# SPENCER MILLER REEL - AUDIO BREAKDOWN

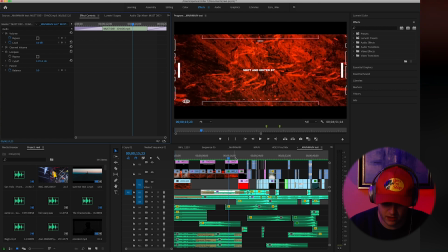[4:18]
But, fast forward a little bit into the video, we get kind of some chaos of,
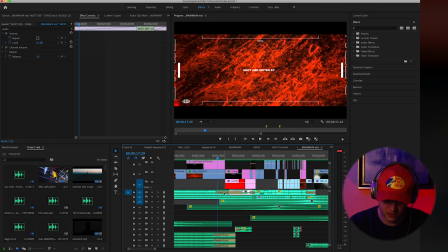[4:25]
these are all different portions of songs here. So that goes into...
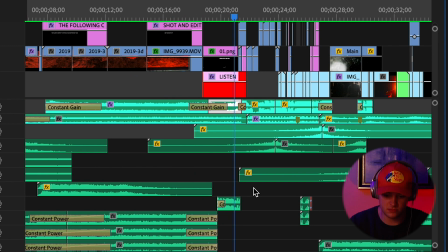[4:31] Got this shit on
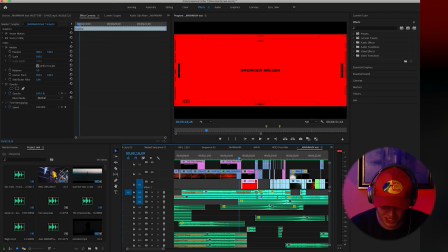[4:38] lock!
So, in that section, it's kind of a lot to break down. So first of all, we've got this.
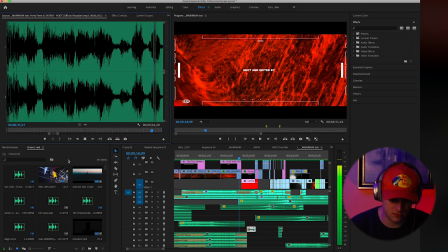[4:43] I got this shit on lock like a...
I love that for some reason.
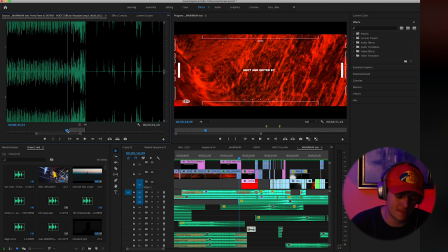[4:48]
It's a really quick, like, what are you gonna call it, right before I drop an EDM song. So it's like...
Cause I got this shit on lock like a...
That's the actual song.
Cause I got this shit on lock like a...
I love that, but for some reason, without that there, I'll play that without it. Over.
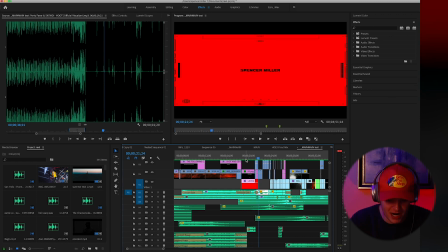[5:12]
It's cool, but I don't know. I love that little addition there.
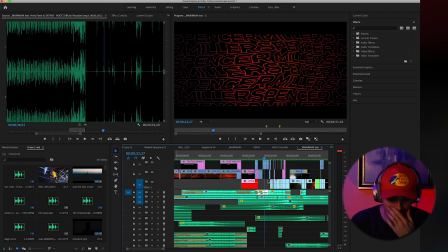[5:18]
I don't know. It gets me really hyped.
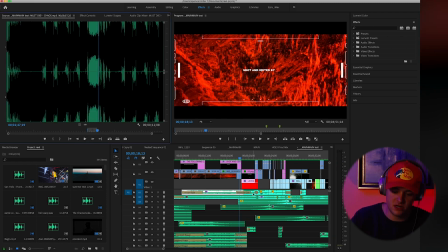[5:20]
So then this kind of build-up part transitions then into this, which is a really, really quick little. Oh, sorry. So that transitions into the same part of the song, just without the low pass.
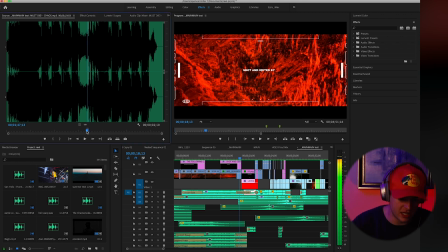[5:35]
So it's a little bit clearer now, and it's just this last little. Look at what's actually selected here. So it starts here.
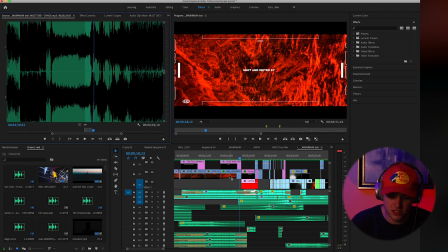[5:47]
That little sound I loved. So that's then blended into this. So that little sound is blended into this part of this another song. Listen.
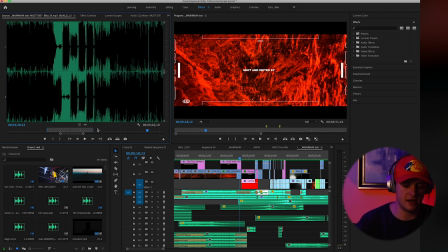[6:07]
It's a lot, and again, I find like little sections of parts of songs that I like sometimes more than the actual full song. So again, like this build-up is just not the vibe I wanted. But I love this little thing that the song does right here.
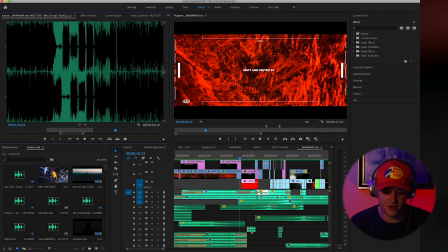[6:25]
Listen. And that wasn't the same. So then what I took from another part of that same song was when it goes.
I got this shit on.
Nope, that's a different part. Ignore that. Where is the yo listen part? Okay.
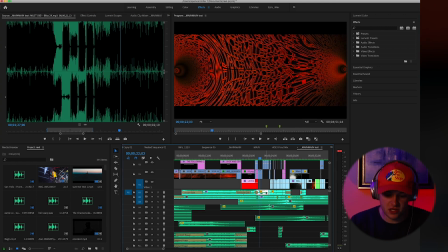[6:43]
I found it. So then we go into this section right here.
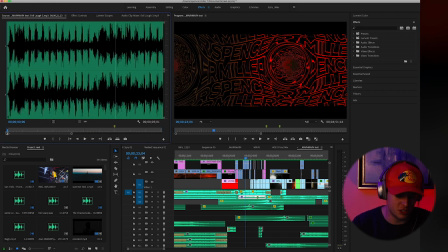[6:47]
This is a laugh from a Suicide Boys drum kit, actually, I downloaded. And this is what it sounds like. Low passed it, made it echoey, so. It's kind of hidden in there, but it gives it a little bit of a texture, so without it.
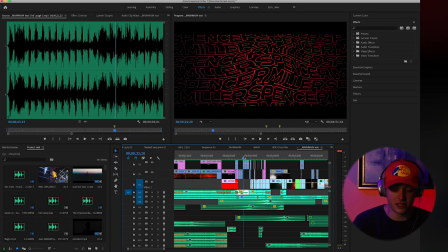[7:08]
Now it just feels like it's missing something. I don't know, maybe that's because I'm used to this is the way that it is. But yeah, that's kind of what happened. Then another part of a song, we've got this one right here.
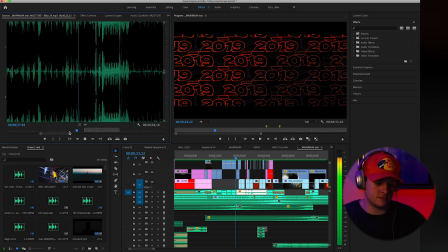[7:23] Yo, listen.
So again, I love that little whatever that part of the EDM song is. So again, the intro of this is.
Yo, listen.
So in this little section, you know, we've got.
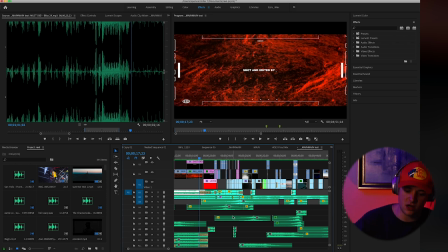[7:42]
This is 1, 2, 3, 4, 5 sections of a song with this section down here added in.
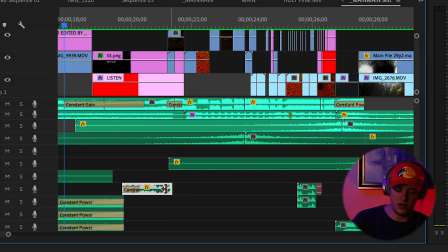[7:49] Over.
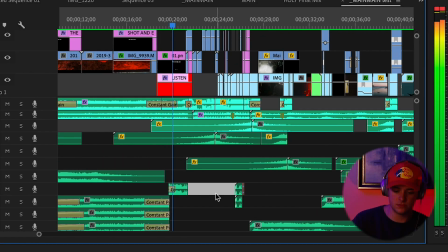[7:52] This shit on lock.
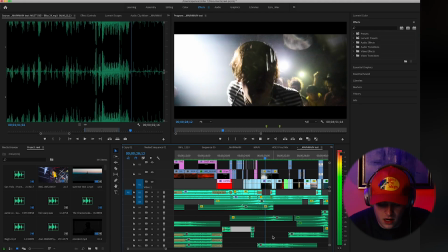[7:59] Yo, listen.
Okay, on to the next little section of the video.
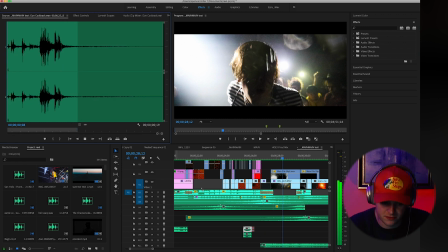[8:05]
I love adding this in videos. I don't know why. Maybe it's because it's on a lot of songs that I listen to.
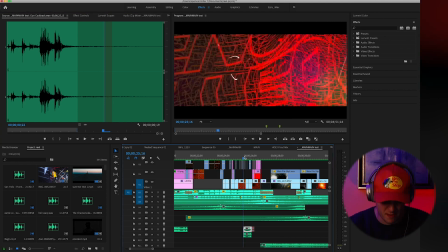[8:11]
But I love. It just feels like right before a drop, it just gives it so much hype to me.
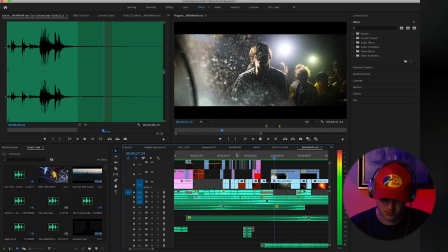[8:17] Yo, listen. Yo, listen.
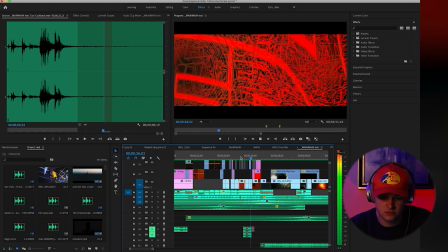[8:22]
Like without it, you know, Yo, listen. I don't know, it's not the same to me.